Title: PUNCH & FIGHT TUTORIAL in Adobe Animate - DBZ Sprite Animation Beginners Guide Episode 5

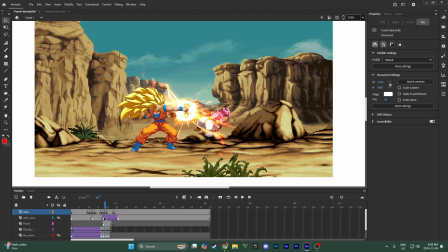(3:55)
so you can see already this looks better but if you want to go the extra mile the thing that i always use to make hard impacts seem like really hard is
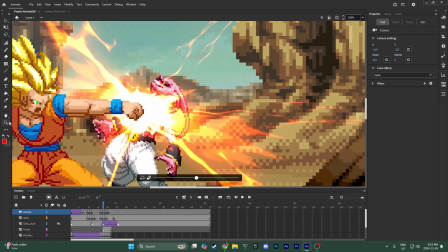(4:06)
add camera shake so i had a tutorial for that as well that you guys can watch um but yeah like once you
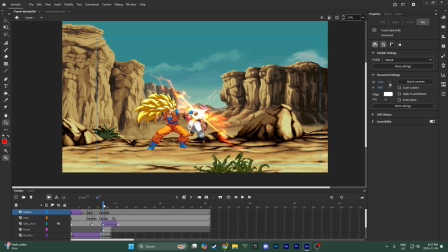(4:16)
have the camera shake it's going to make this look so much better so you can see with camera shake i had a little movie here
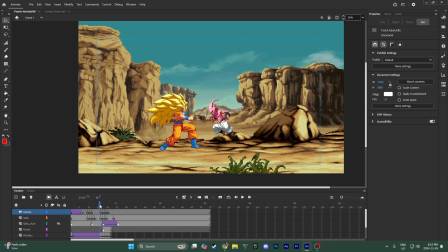(4:21)
and then And I kept the camera relatively like still for everything else. Like it's only a small movement here winding up. But then on the punch, because it's a really fast movement, I shook it really hard. And when you actually watch the animation, it makes it look like he's punching him super hard.
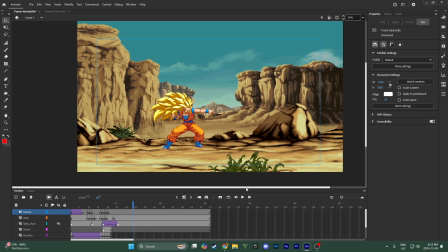(4:41)
So if you keep in mind all these things, if you use the easing, remember to make the punch fast. and you make the camera shake and you add an effect where the impact actually is it's gonna really be a nice punch like really however you do it um you just
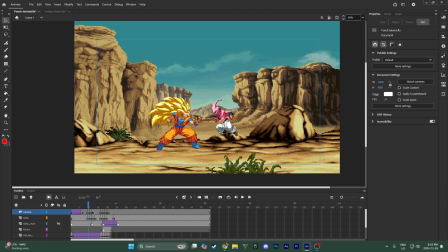(5:00)
need to use the effects and the camera to your advantage to really sell it and make it look realistic and another thing that i've seen some people do is
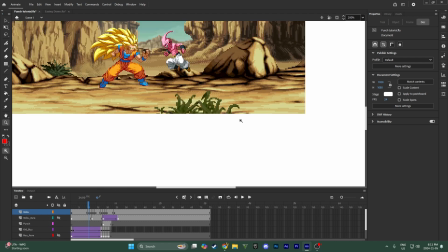(5:10)
you can see here with um kid boo when i have
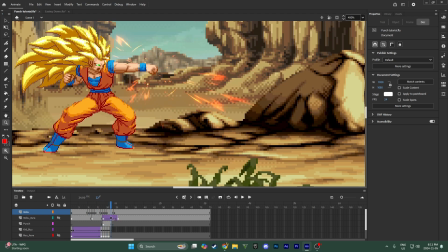(5:15)
him actually get punched you know he he flies back and because you don't want to just have it so that when they get punched they don't really move because that's not realistic because the same way that we want
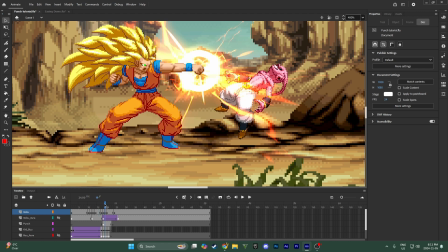(5:30)
you know Goku to be hitting his arm forward really fast Buu
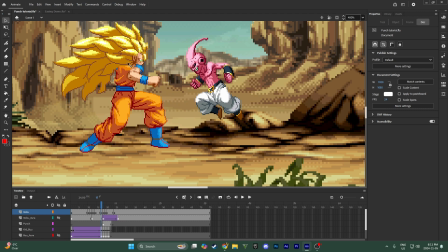(5:35)
needs to be flying back here because all this force if that's a hard punch and Buu gets hit with it it would be unrealistic if he didn't really take any impact so i moved him back just as fast as he punched
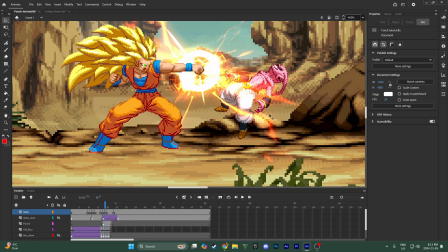(5:49)
and it makes it really look like he's actually taking the punch so if you guys have any more questions about this just let me know in the comments or if you think i should have included more information in this i can always make a follow-up video but really i think that's all
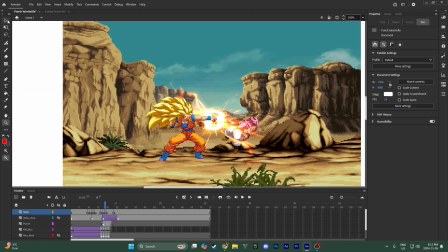(6:05)
you guys need to know to make just really really cool fights like if you use all the different
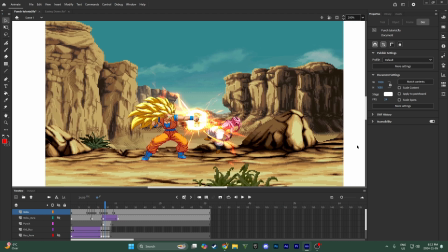(6:12)
aspects that i've talked about in previous tutorials then you should be able to put them together and make a pretty badass animation. So thank you guys for watching and I'll see you guys in the next video.